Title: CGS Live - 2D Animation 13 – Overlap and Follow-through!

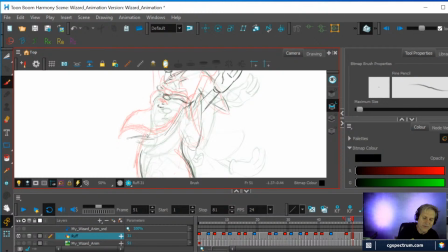[70:46]
Whereas instead, you can work loose and concentrate on the motion itself and not so much on the cleanness and the design style. All right, so that's all right.
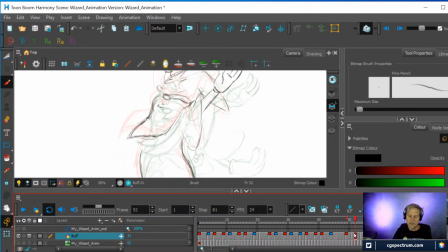[71:05]
I'm not thrilled with this one. I think this one, I probably already want it to be curling up on the tip there. So I'll do one that looks like this, where it's really extreme curling up, and then it starts to fall back
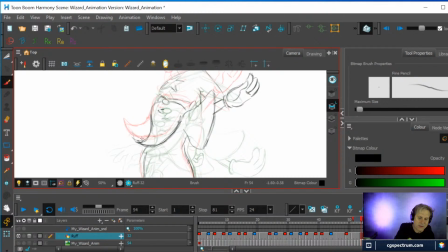[71:22]
down about here, and I might elongate that a little so it blends in with the one before, and then I'm going to go back and check all the volumes and everything, but I just want to see if this is the right idea at all, or if it needs to be rethought,
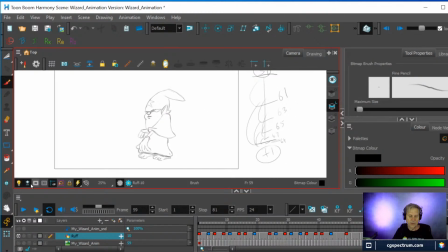[71:37]
which is not, again, not uncommon, especially when I'm doing this live. I'm not thinking that much about it. So there you go. So now the beard is flipping and flopping a little bit more.
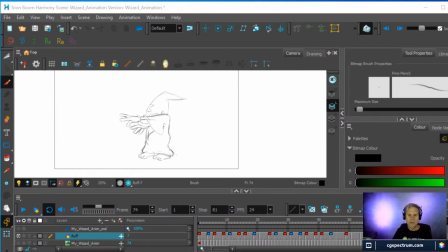[71:49]
We'll probably still clean it up a little bit right now, but the idea is there. I can work with that. I can turn that into something. So yeah, it's getting a little fat here, but this idea of it flipping down it's going to work.
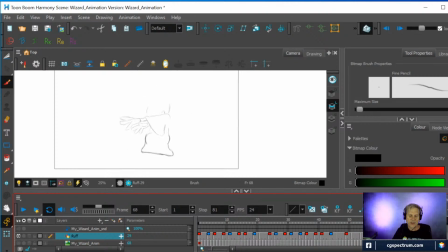[72:06]
And then conveniently, he covers up the beard, so I don't have to show too much about how it comes down. But right about there, the beard is laying down for the last time on his
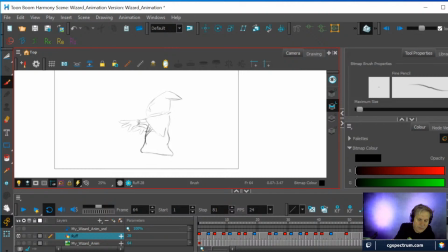[72:23]
gut. And then I'm going to just show that there's an edge there. I don't want it to be flush against his body because that doesn't look nice. But again, I'm going to go clean all that stuff up eventually, so it's not crucial.
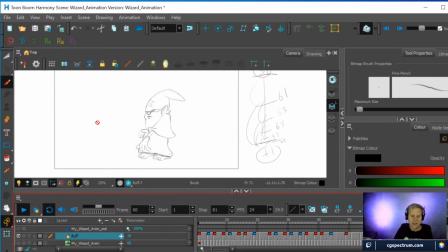[72:38]
But what I was really focused on was getting the beard to look like it flopped when he raised his hand. That was the mission. So I'll just change this volume just a wee bit and then move on to another section.
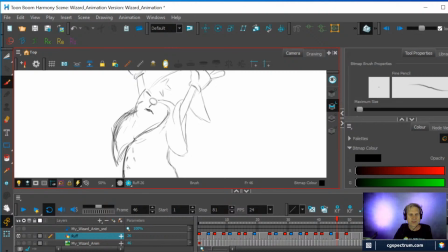[72:53]
Stiffness is your enemy. And our beard's hard. Well, everything can be. There's such a pun in there. Our beard's hard. Well, if you are old enough to grow one, then they're not as difficult as if you're still a kid.
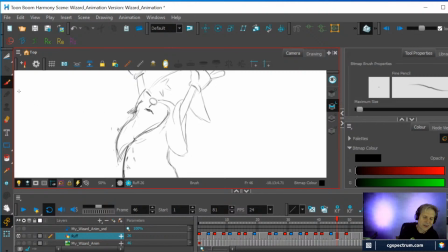[73:10]
Ha ha ha. No, sorry. I think it's not hard when they're long like this, because it's just like cloth or anything else. It's got a certain mass. It has a certain volume. And it's a material, specific material, so it's going to move a specific way, and that, you know, you can see it.
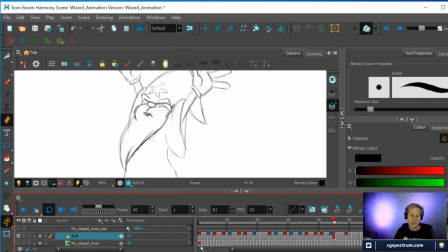[73:28]
And again, you use reference, which I would normally on this, but I'm not today, just because I know exactly what I wanted to do with it, and it's working out fine. But nothing has to be hard.
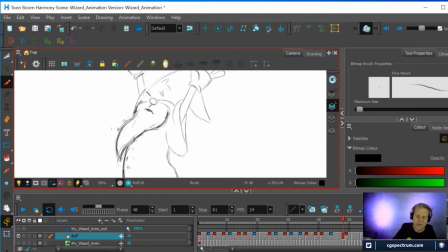[73:41]
You know what's hard? It's when you don't understand something, when you don't understand how something moves, looks, or acts. That's when something becomes difficult. So people are like, oh, animals are hard to draw. Well, that's because you've got to understand how the animal works.
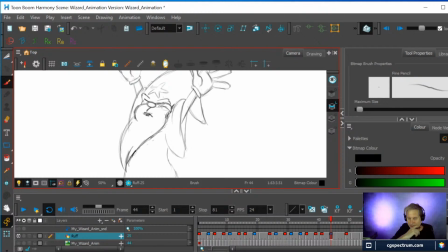[74:00]
And one of the tricks, just for the record, I teach this when we do quadrupeds in class, but one of the tricks you can do for animals, like a horse leg, haha, I've done horses, right, is knowing that the
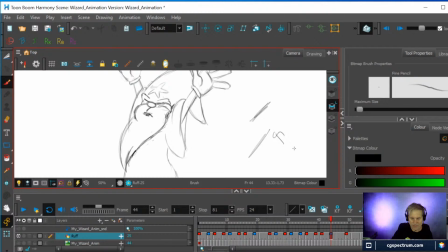[74:14]
heel of the foot, which is this part, is parallel. The heel of the foot is parallel basically to the knee, the upper thigh, and then this is the lower leg,
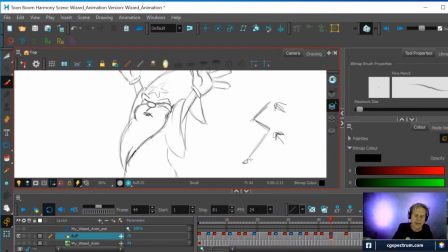[74:29]
and then obviously the toes of the animal are down here, and then you can just draw over the top of that, and you've found what you need to do a basic horse leg. There's a lot more to it than that, but little things like that help you go, oh, it's not so scary after all.